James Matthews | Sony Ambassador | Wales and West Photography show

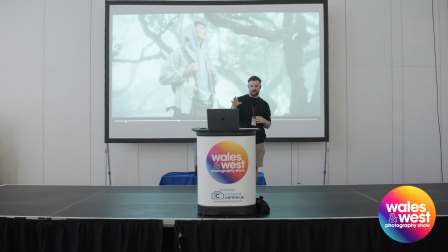22:39 And for me personally, that's why we'll use an orbit shot, because I want the audience to feel like Luke, who is our character here, is just consumed by this environment that he's in. And I want the audience to come along on that journey with him as well. But as you can see, because we're not handheld, we've kind of taken a step back, and now we can actually analyze the frame a bit more.
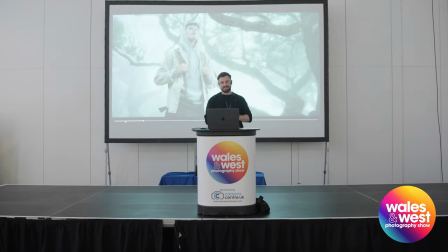22:56 We're not like right up there. And obviously we're shooting in 60 frames a second, so it's slowed down a bit more to emphasize that moment.
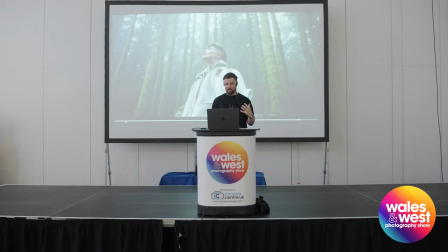23:02 And speed is just another thing that we can use to really build a moment or build an atmosphere or a feeling to our audience. Now, this is just one I've added in as a little bit of a trick shot. A boom and a tilt. Pardon me. So a boom is essentially when the camera will go up or go down physically. Typically, you can do that on a gimbal, but also it's done on a dolly or a jib where the camera moves up and down. One of my favorite shots is a boom up and a tilt down, and I'll explain why in a minute.
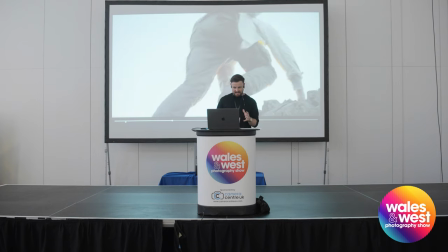23:36 So at the end of our film, we obviously got this handheld scene, and then we come in and then we have our hero shot of the film.
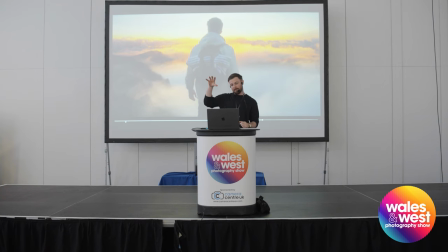23:44 Camera comes up, tilts down,
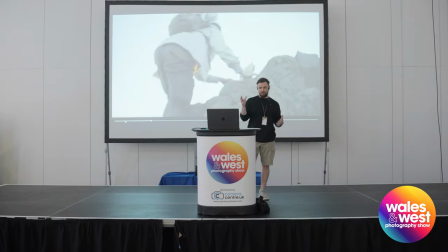23:48 and I want you to think for a minute about what that shot means to you in terms of the framing.
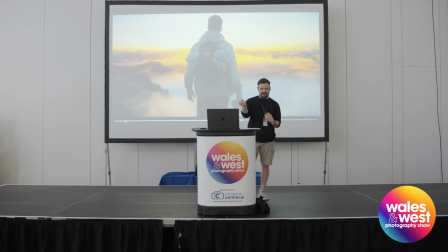23:53 Does it make you feel something? Does it make you feel like that character has a connection to that background? How does the background feel?
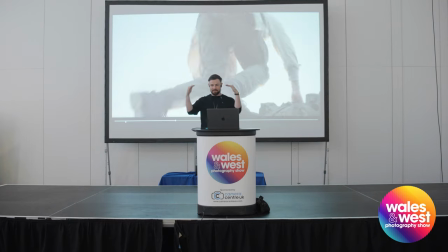24:01 Because for me, a boom up and a tilt down shot like that, if you watch the background and the landscape comes up and into the frame.
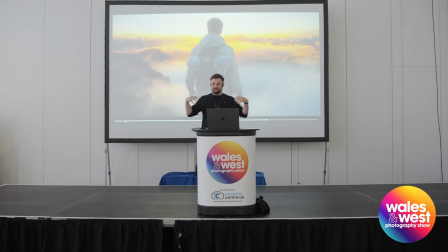24:09 And now we're all consumed by that background.
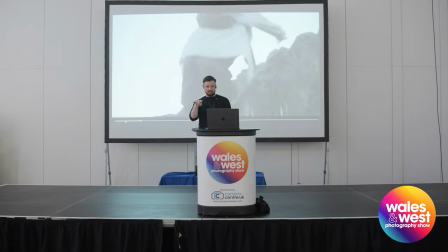24:12 And we started off looking at our character pretty dead on, and then we went up and tilted down, making them look a little bit insignificant in the end.
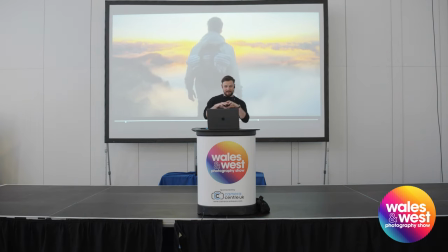24:20 And for me, I wanted this shot to be all about this experience and about this impactful,
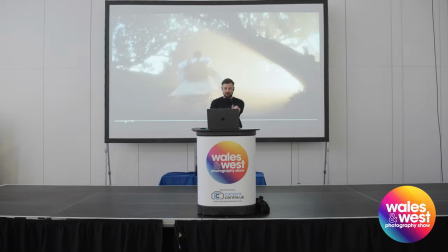24:26 incredible landscape and background that our subject is experiencing.
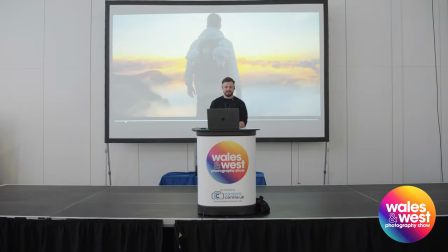24:31 And that was a really, really big conscious decision I made when I was making the storyboard for this film.
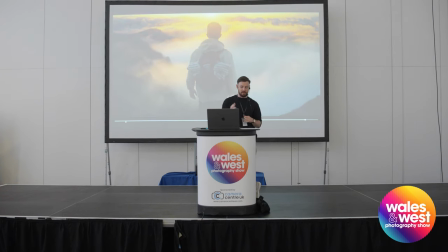24:36 I specifically wanted this shot, and we went back to this location like 14 times,
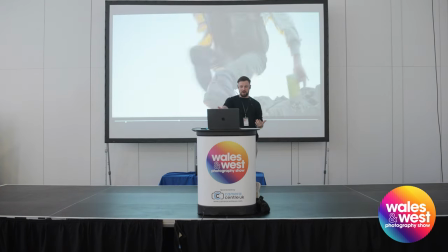24:41 sunrise and sunset, to get the actual light, and it was a nightmare, so I don't recommend it.
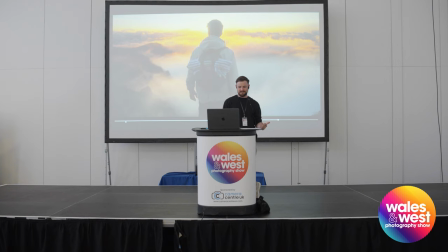24:46 Unless you get the light on day one, because I nearly killed Luke, bless his heart, like, worked so hard on this.
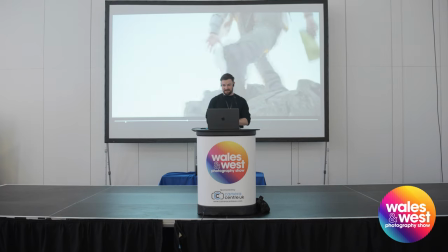24:54 So yeah, this was in Madeira. I really recommend going there if you haven't. It's the most incredible place to shoot, in my opinion, ever.
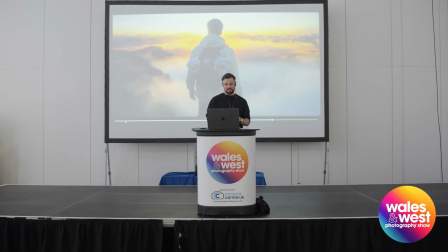25:00 But yeah, that shot should actually give you a good idea of how
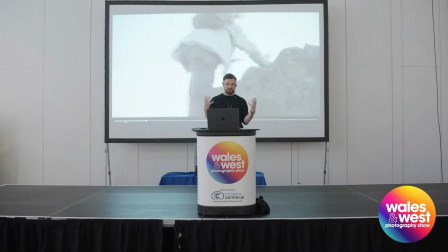25:04 how you think about psychologically what your audience is feeling when they're watching your film,
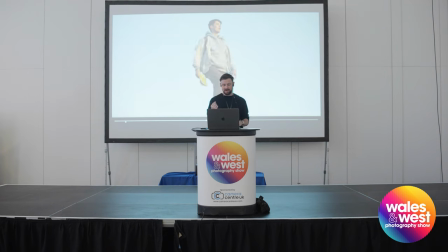25:09 and how just how important camera movement is. So, our camera movement is just one of them ways that we can create that emotional roller coaster when it comes to a film. Obviously, we don't always want it to be super intense. Pardon me. We don't want it to be super intense all the time. We want to build them peaks, build them troughs, allow the audience to take a step back and have a breather, analyze the frame, see what's going on, all subconsciously, obviously. But that camera movement is going to really help you build them moments and help your audience feel immersed for 1 second, feel like they're disconnected for the next. And it's really important that you actually think about that when you actually want to make a piece that is emotional and that hits an audience. It's all subconscious. When you're watching a film, you don't necessarily think. If you're watching a good film anyway, you don't think about the camera movement. It's just there, and it's done specifically to make you subconsciously feel a certain way. So we're going to watch Sky on Fire one more time, and I want you to look at it from that perspective. Try and see it from the perspective of, oh, how does this shot actually aid the feeling that James is trying to give off? And also, try and watch the final frame on the beach. You might notice something a little bit different from the intro frame. So, Sky on Fire, take two.